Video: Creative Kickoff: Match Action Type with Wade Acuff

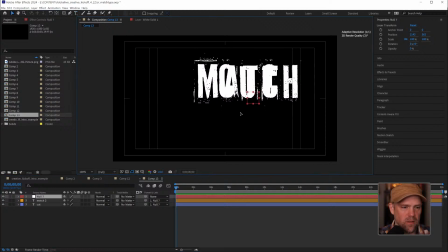(12:40)
If I grab our null shape, they're both controlled by our null.
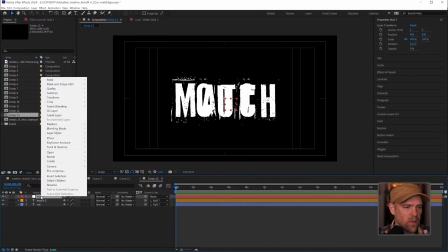(12:45)
And you can name this anything you want. We could rename this to control.
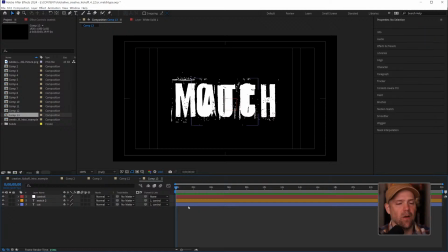(12:50)
It doesn't matter. But this way, I'm just going to animate that one thing, that one null object. And I want to do this. I'm going to press S. We're going to scale this. We're going to animate the scale. So we're going to kind of do an example of that 3, 2, 1 as it's coming at the frame.
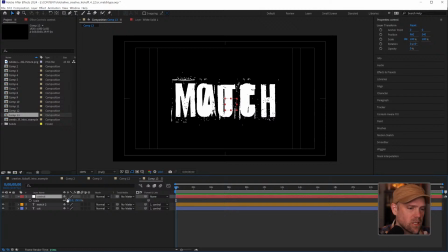(13:07)
We're going to do that in this case with our match cut words. And I want to scale this up really big first, really large. Actually, let's turn off cut. I'm going to go real big here.
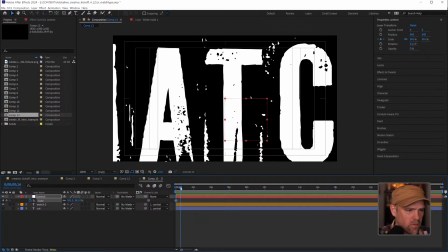(13:23)
Add a keyframe. I'm going to come into about 8 frames or so.
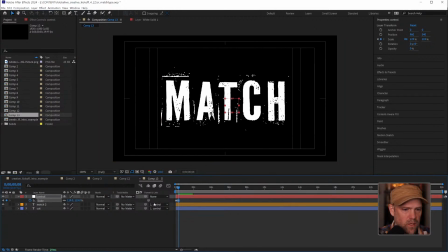(13:30)
Scale this back down. Somewhere in there. Zoom into my timeline a little bit so I can see what's happening. I do want to ease into this. So I'm going to add an ease in. And then I want a couple of roving frames because I want to kind of scale it up just slightly.
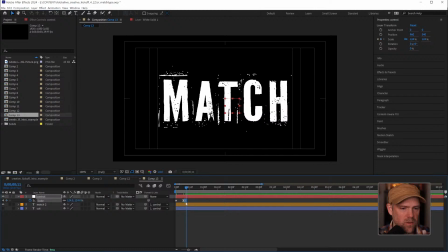(13:49)
Let's see, maybe around 3 frames after that. And I'm holding down Control or Command to change between the roving and the hard keyframe. If you want to know what that looks like in the graph editor.
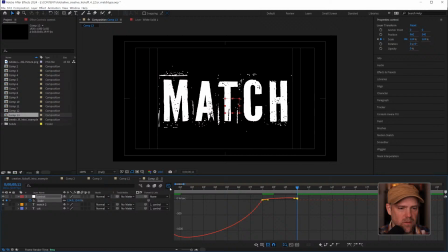(14:07)
So this is what it looks like with that roving on. It's going to make more sense in a minute, but if you turn that off, it's just a straight line that comes in there. Anyway, back to that.
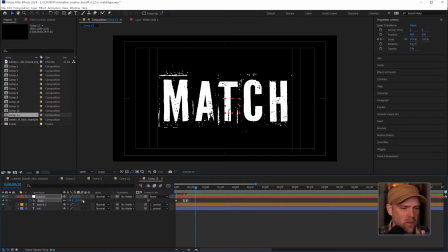(14:23)
And I want to continue this animation. It's going to scale up a little bit. Of course, that changed my keyframe. I want that to be roving as well. And then I want to come down about 2 or 3 more frames.
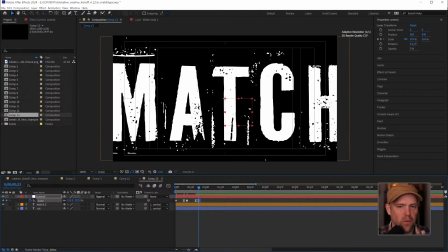(14:37)
And I'm just making this to taste. I don't know what this is going to look like until we do a preview.
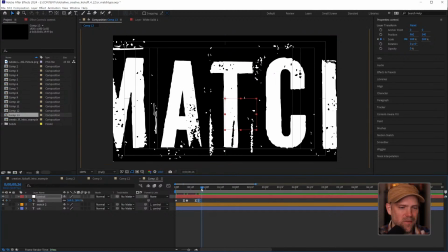(14:42)
And then 1, 2, 3, 4, somewhere 3 more frames. I don't know.
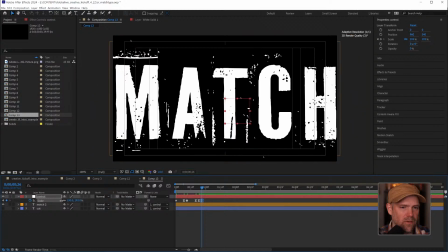(14:48)
And scale it all the way back down to our final. You know what? I want it to match the original one.
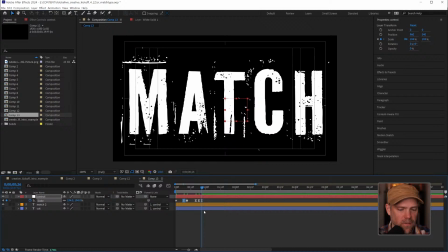(14:53)
So I'm going to copy where we landed.
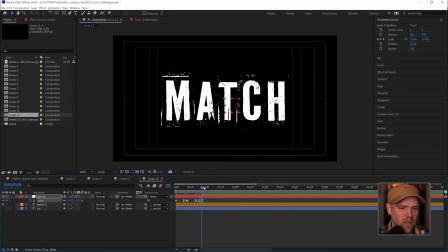(14:58)
So that now is the same size as where we first scaled down. So let's take a look. I'm going to change this to roving so it kind of rolls through that stretchy part.
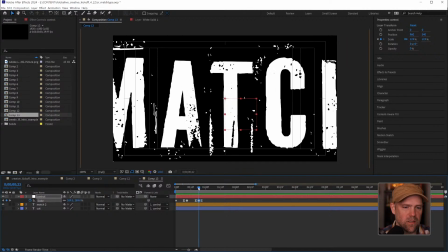(15:10)
Okay, it's not bad. It's not great. It's a little fast here. I'll pull this out just a little bit.
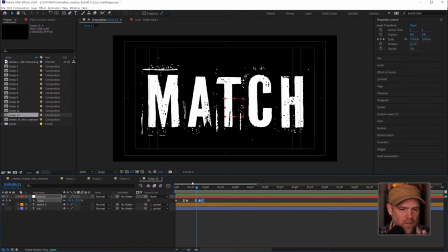(15:21)
Okay, works for me. And we're all set. Like literally, we're pretty much ready to go here.
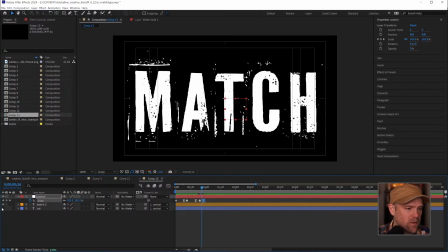(15:31)
We don't have, all I have to do now is take my cut and turn it on.
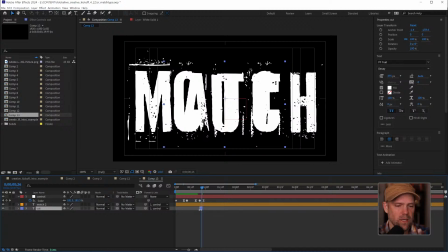(15:39)
And then we can use our Alt bracket. Oops, wrong way.
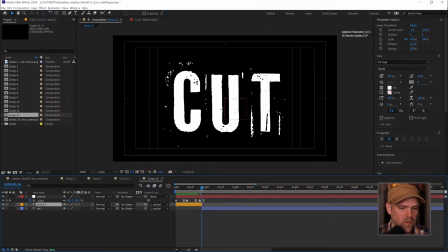(15:45)
To cut this down where we need to. And we should get something.
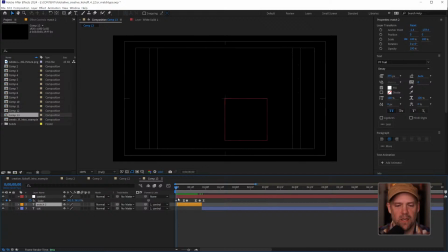(15:51)
I'm going to hide this first frame. I'm just going to roll this back so we don't start with that. Let's change this to end.
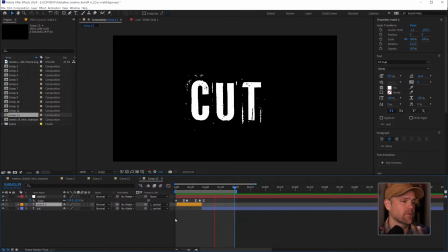(15:59)
So we get a visual match cut that happens just based on the movement.
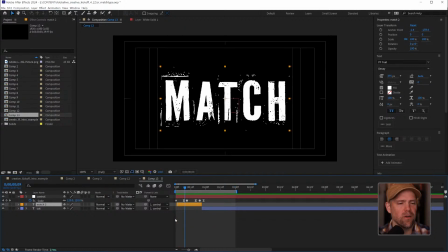(16:04)
And remember we talked about, I think I may have mentioned, so the word choice of our earlier example, move and over, they're pretty similar.
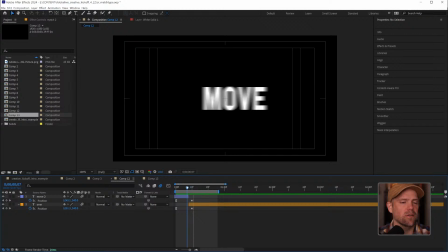(16:13)
Like same size, 4-letter words, not forbidden 4-letter words. I'm looking at you, chat. But they're fine because they're both sort of the same. They're about the same length, so it's going to really lend itself to that sleight of hand. But match and cut are very different, but it still works. And I've not added any motion blur to this.
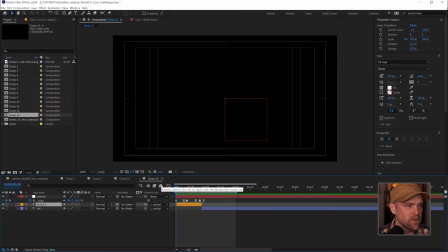(16:35)
It's just because it's so quick of a movement. But we can add motion blur.
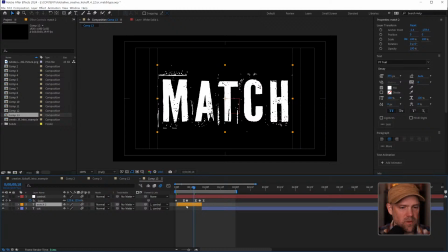(16:42)
We can do a couple of things to kind of beef this up a little bit. Let's see if this motion blur is going to...